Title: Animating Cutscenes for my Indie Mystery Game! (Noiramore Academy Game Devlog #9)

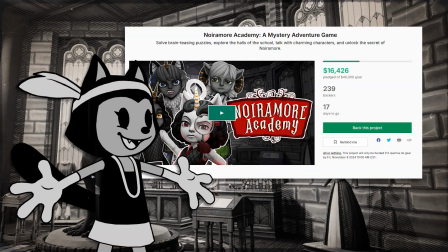Hello, my Psyquine students! Big news! The Noiramore Academy Kickstarter and free demo are now launched.
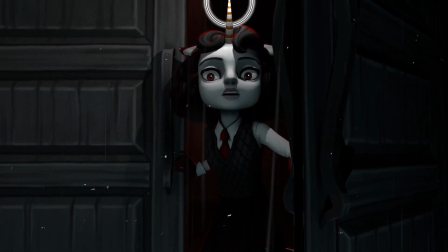Please check them out, let us know what you think, and support the project on Kickstarter if you're able.
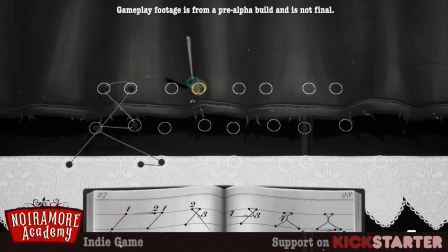We need all the support we can get, so please check it out before the campaign ends on November 8th. Today, we're going to talk about scriptwriting, animation, and voice acting for the demo. First off, let's chat about scriptwriting.
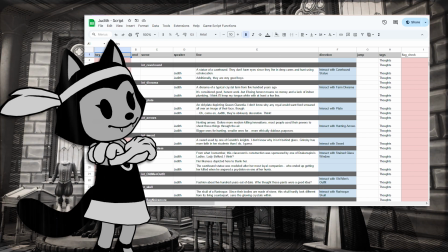I used Google Sheets as my writing software due to our programmer, Caius,
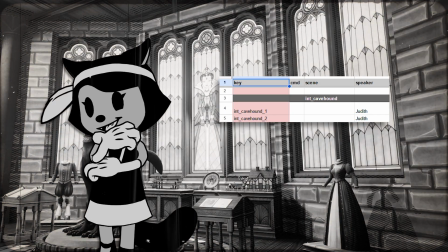who created a special code script that could take the cells from the Google Sheet and easily import them into the engine with pre-made character tags and voice clip tags.
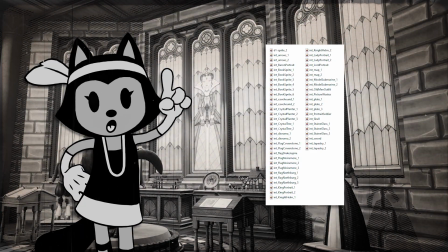This just means that it makes it much easier for us to import, organize, separate, and assign voice clips to each line.
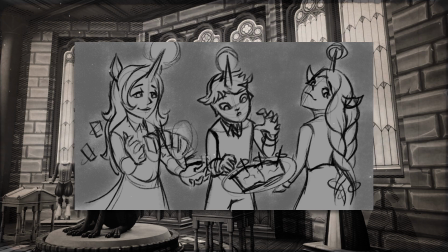When writing for Noiramore Academy's demo, one of the things I had to really figure out was how to introduce the player to the world and characters relatively quickly,
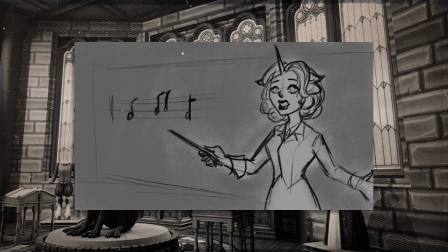hopefully without overwhelming the player. Fantasy worlds can be tough to introduce people to, because you've got to explain a new species of people,
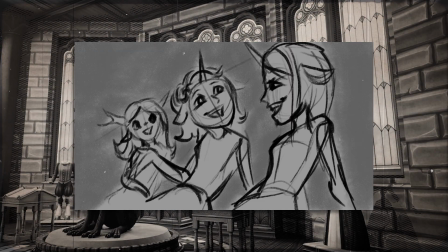a new society, their magic, a new planet, new characters, etc.
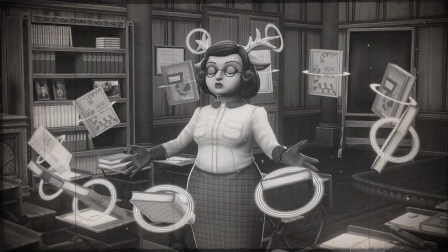Since this world is heavily inspired by 1940s America and Britain, I thought having a 40s-style commercial intro for the school would be a great place to start,
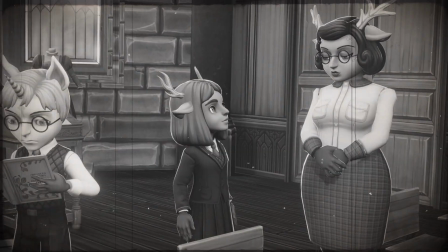since the very point of a commercial is to introduce and familiarize you with something.
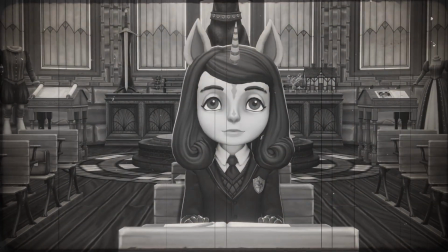After establishing what a prim, proper, and polite place this school is,
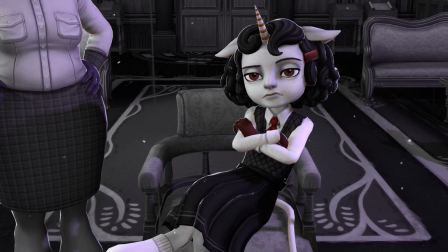I put in a hard cut to Judith acting in a decidedly opposite manner to emphasize her personality.
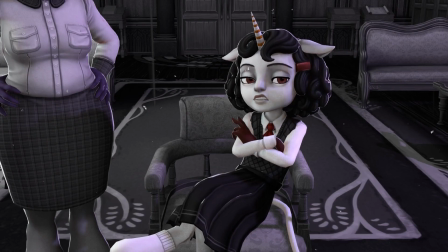While the commercial segment helped to introduce the world and big concept of the game,
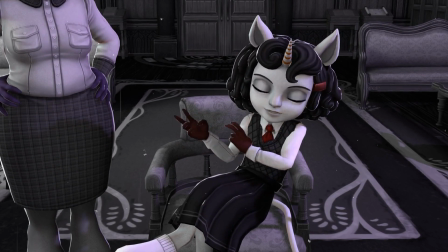this next part's purpose is to introduce the key characters and small-scale conflicts.
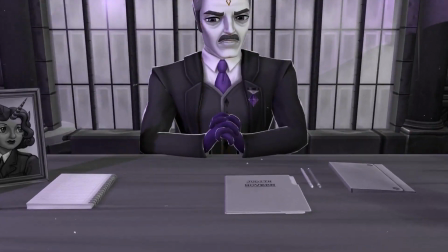We established Judith as a troublemaker, bring up her conflicts with the school staff, her attitude,
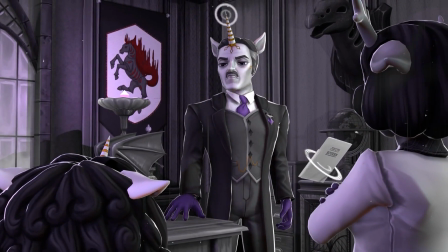her younger sister, and the personalities of the school's headmaster and Miss Nunatak, the resonetics teacher.
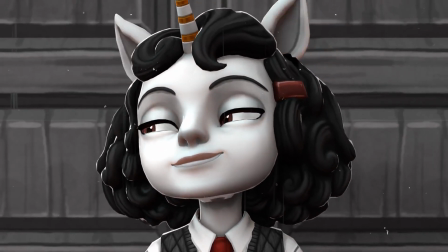Then Judith's craftiness and her love of puzzles is shown.
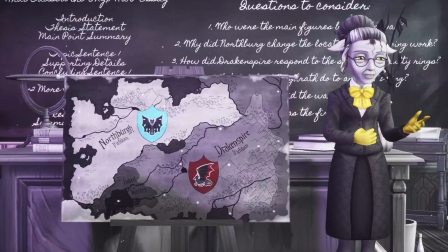After this, we switch to an in-engine cutscene establishing the average classroom interaction in this setting.
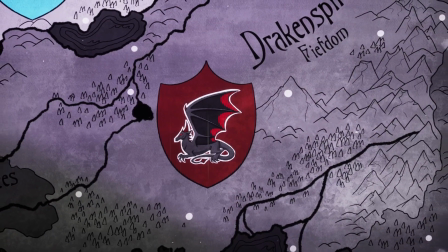The teacher talks about one of the most important lore segments of the game, which is the Onyx War.
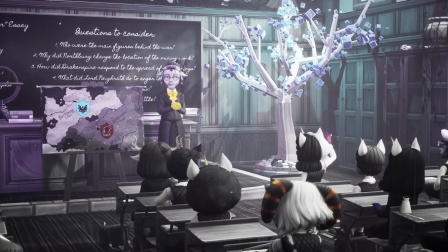She then asks questions to the students, which I used as an opportunity to introduce some of the side student characters and their personalities.
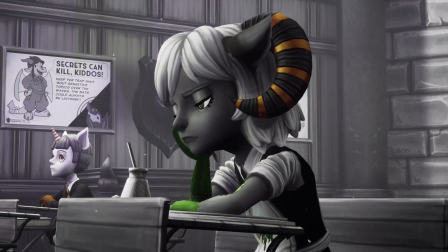Lydia's drawing in class and looking bored. Gina is perched on her chair.
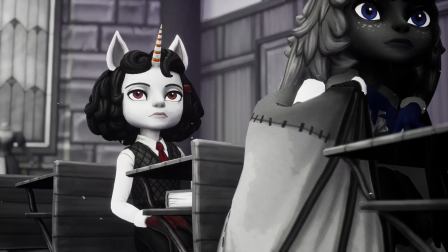Judith is sitting back, mostly uninterested. Becky and Nicholas answer the questions quickly and smartly.
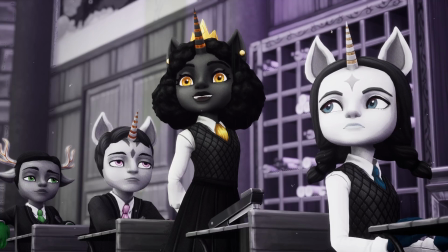Marisol answers her question with a grim delight in the macabre aspects of the war.
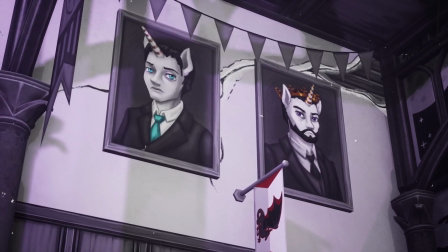In total, these first few cutscenes are a bit long altogether,
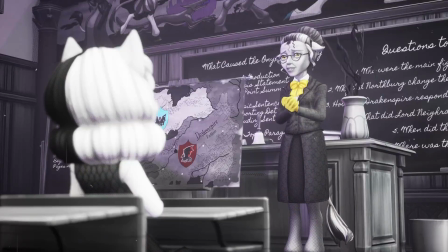but I tried my best to use that time to introduce all the most important concepts and themes to the audience that they would need to enjoy the game going forward. Next, let's talk about voice acting.
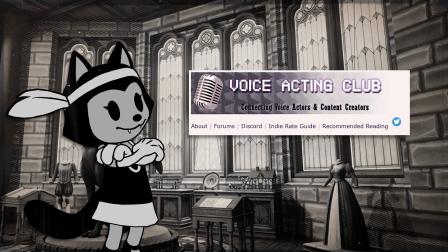I primarily used a website called Backstage, as well as the Voice Acting Club Discord server, to seek out VAs for the project. I got many lovely auditions, but here is the cast list of the people we ultimately chose and hired. Judith Hovern is voiced by Susie Rye.
Good old Seabrook didn't rat me out, it seems.
Miss Nunatak and Nicholas Strumps are voiced by Ariana Nicole George.
Yes, Judith, that's extortion.
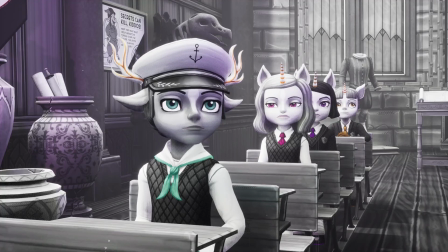The inked wastes is between the two fiefdoms. Plus, it was where we mined our ore for the rings.
Headmaster Claiborne is voiced by Phil Snyder, my dad.
Is that really what you're up to now?
Mrs. Grinsby is voiced by Margaret Ashley.
That's quite enough, Miss Aker.
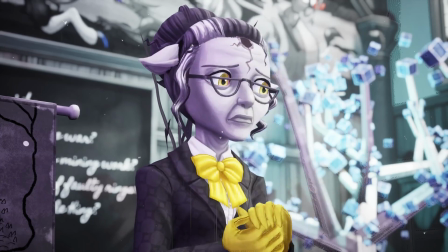Oh, quite enough.
Becky is voiced by me.
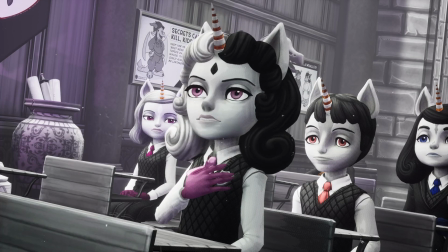For now, anyway. Yes, ma'am. The Onyx War was started due to Northberg spies sabotaging our resonetic ring production process.
Marisol Aker is voiced by Blair Green Osako, who also voiced Amanda in Amanda the Adventurer.
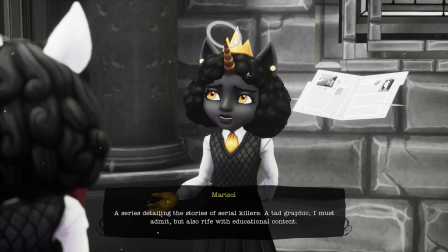A series detailing the stories of serial killers. A tad graphic, I must admit, but also rife with educational content.
Gina Wendigon is voiced by Jasmine Pinna Chapman.